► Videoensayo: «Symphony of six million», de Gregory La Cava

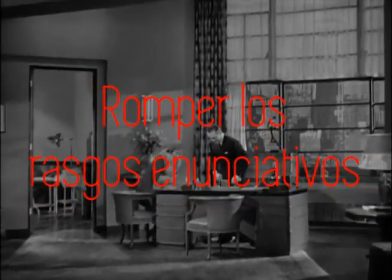[4:10]
Yo creo que hay un momento clave para entender esto que es justamente nada más a través de la película, el midpoint,
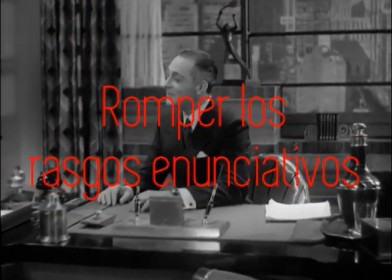[4:18]
un movimiento de cámara, una serie de movimientos de cámara súper concretas que además funcionan como rupturas
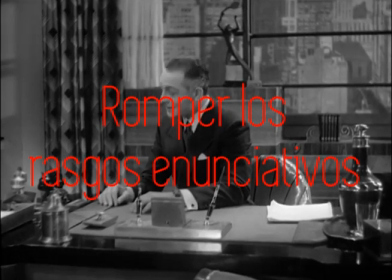[4:24]
de los rasgos enunciativos tradicionales de esta especie como de idea de la transparencia de Hollywood.
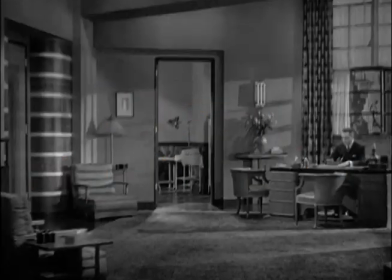[4:28]
Vamos a ir poco a poco. Tenemos este plano de apertura de la consulta.
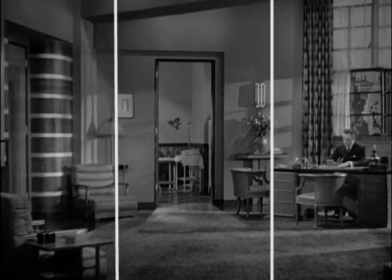[4:33]
El plano está dividido en tres grandes franjas horizontales que remarcan la amplitud de la escena.
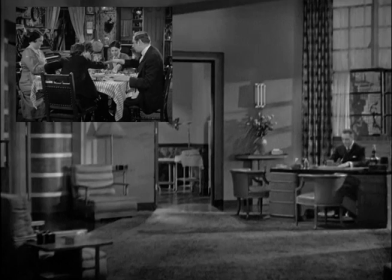[4:39]
Ya no se trata de ese interior doméstico, hermético y sucio en el que se hacinaban los familiares entre canciones, bromas, juegos de ajedrez. Aquí la acumulación de cuadros y maderas pobres del viejo barrio ha dado lugar a espacios estilizados, llenos de esculturas dinámicas, grandes ventanales, marcos finos, etc. etcétera.
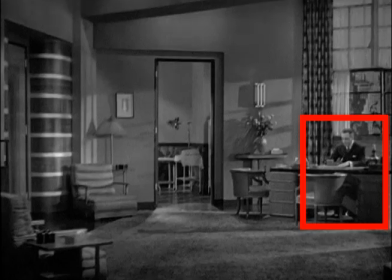[4:57]
Sin embargo, la figura del médico está empequeñecida, aparece aplastada en el rincón derecho de plano, convertido casi en un elemento más de la decoración que domina la estancia que en un personaje con valor propio.
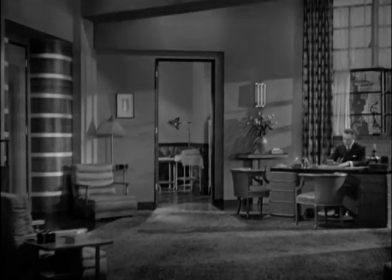[5:10]
La suya podríamos decir que es una extraña soledad saturada de objetos, una fantasmal actividad médica situada en un escenario confortable y desmesurado.
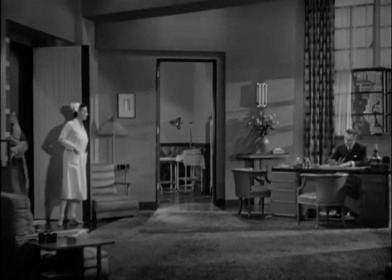[5:20]
Vamos a ir viendo lo que pasa. Lo primero es que la cava incorpora una huella explícita,
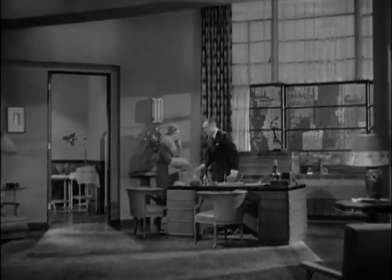[5:24]
como decíamos, sobre la transparencia enunciativa mediante un movimiento de cámara doble, un reencuadre y después un traveling de acercamiento.
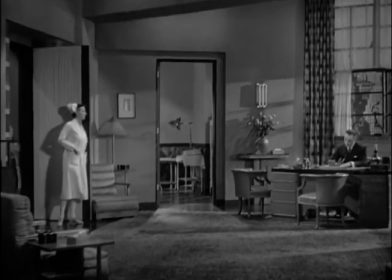[5:31]
Vamos a ver el reencuadre. La cámara vira hacia la derecha levemente para situar la entrada de esa paciente.
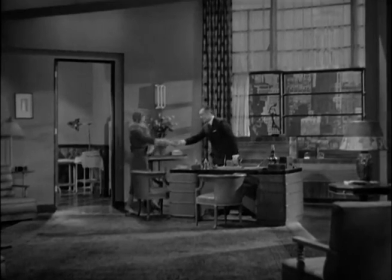[5:38]
Hasta aquí, salvo por lo extraño de la escala de planos, fíjense en la extraña cantidad de ruido visual que introduce el plano de manera tan distanciada,
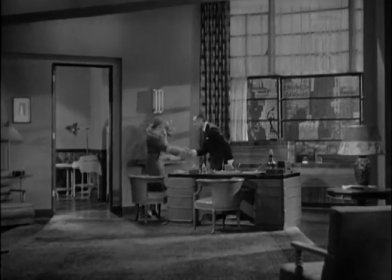[5:46]
tan lejana de rodar los objetos, parece que todavía nos podríamos encontrar dentro de las leyes del MRI.
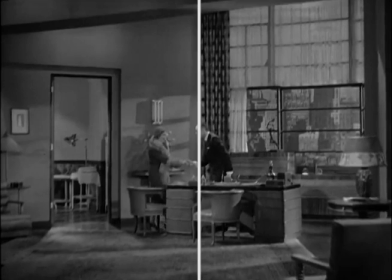[5:52]
El reencuadre, además, modifica armónicamente la división espacial, convirtiendo esa especie de corte tripartito inicial en una división todavía más sencilla entre esas dos zonas izquierda y derecha de plano.
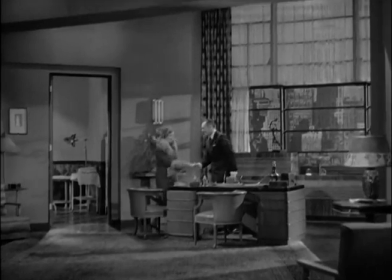[6:06]
Ahora bien, lo sorprendente viene cuando en una decisión claramente rupturista la cámara encierra al doctor dentro del plano mediante el traveling.
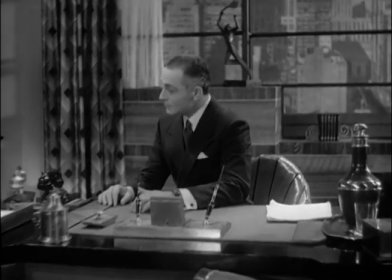[6:15]
Evidentemente esto es del todo inesperado. ¿Cómo se puede cometer tan extraña descortesía con el propio texto, salvo que haya una razón de peso que lo justifique.
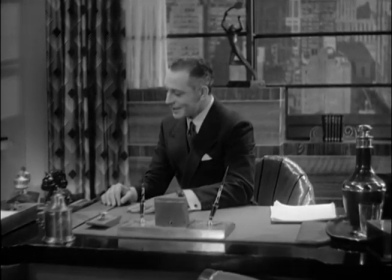[6:24]
Y por supuesto, la hay. Aquí lo que Gregory Lacaba corta salvajemente en ese espacio fílmico es esa especie como de personaje,
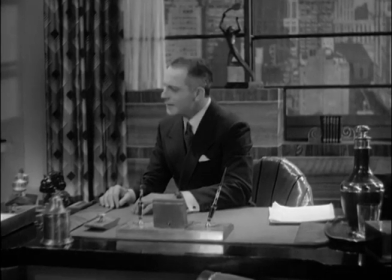[6:33]
esa especie como de persona que acude a la consulta en un gesto que además parece anticipar casi la modernidad, al menos en dos aspectos.
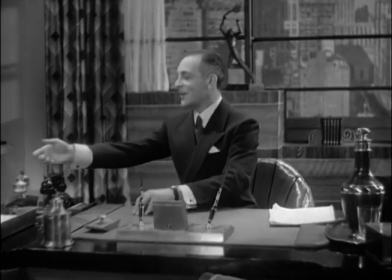[6:40]
Primero, no contamos con el contraplano de la actriz, es decir, ella no es nadie, la paciente no importa nada narrativamente y su enfermedad es del todo despreciable,
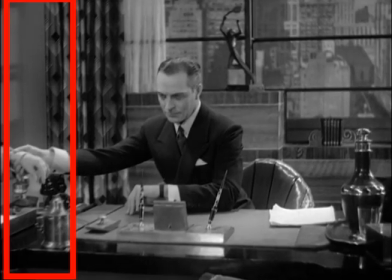[6:48]
pero a la vez subraya la soledad del protagonista al hacerle hablar literalmente con ese marco vacío izquierdo del plano.
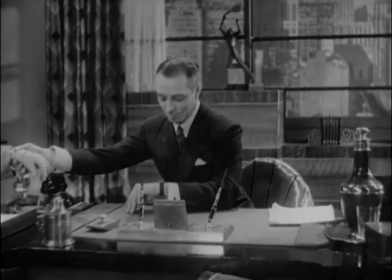[6:57]
Ahora bien, esta agresión todavía llega más lejos y es mucho más compleja narrativamente si atendemos
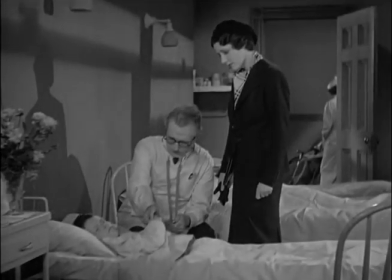[7:03]
al fundido encadenado que permite salir de tan violenta situación dramática.
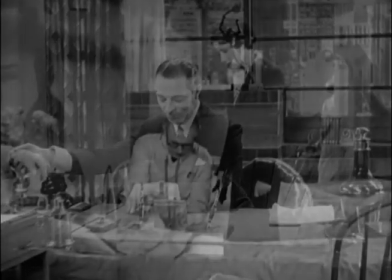[7:08]
Frente al corte visual, esa agresión fílmica explícita,
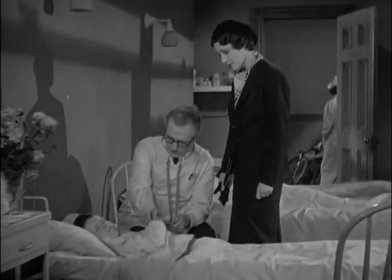[7:11]
lo que Gregory Lacaba superpone es una composición mucho más cuidada que apunta en la misma dirección, enfermo a la izquierda, médico a la derecha, centro derecha,
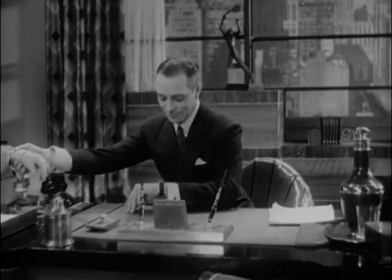[7:20]
pero en la que los significados están totalmente invertidos. El hecho de que el fundido se realice, además, sobre la posición central en plano del protagonista,
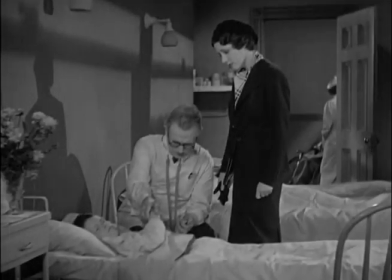[7:29]
podría subrayar el hondo calado, la brutal dimensión psicológica de ese gesto y la relevancia que tendrá en el interior de Clover.
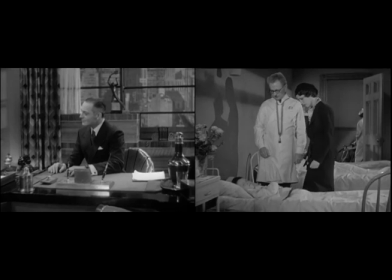[7:36]
Literalmente, por atender a esa paciente aburrida que ni siquiera está presente visualmente en plano,
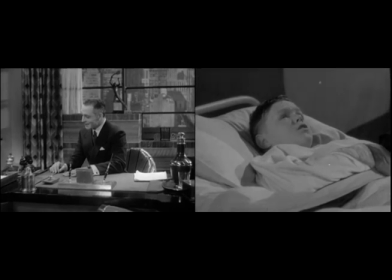[7:42]
dejará morir a un niño en la cama de ese hospital miserable al que su elevada posición económica le ha impedido regresar. Esta violencia enunciativa de la cava emerge por lo tanto como un llamamiento ético que alcanzará
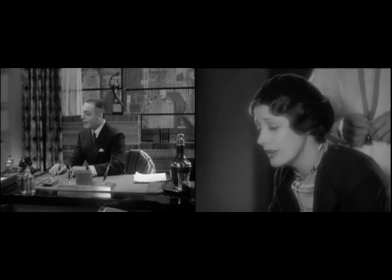[7:54]
su paroxismo en el momento en el que ese gesto sanador tenga incluso un precio económico,
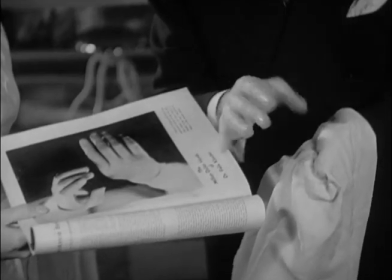[8:00]
las manos del millón de dólares del doctor Félix Clover. El instrumento destinado a sanar tiene un valor verificable y puede por tanto ser considerado
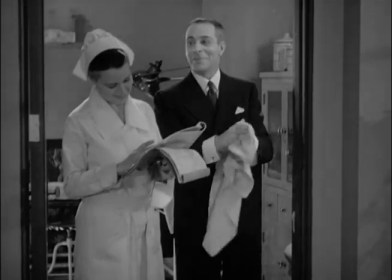[8:09]
en su precisa función socioeconómica dentro del mecanismo de intercambio y consumo de mercancías.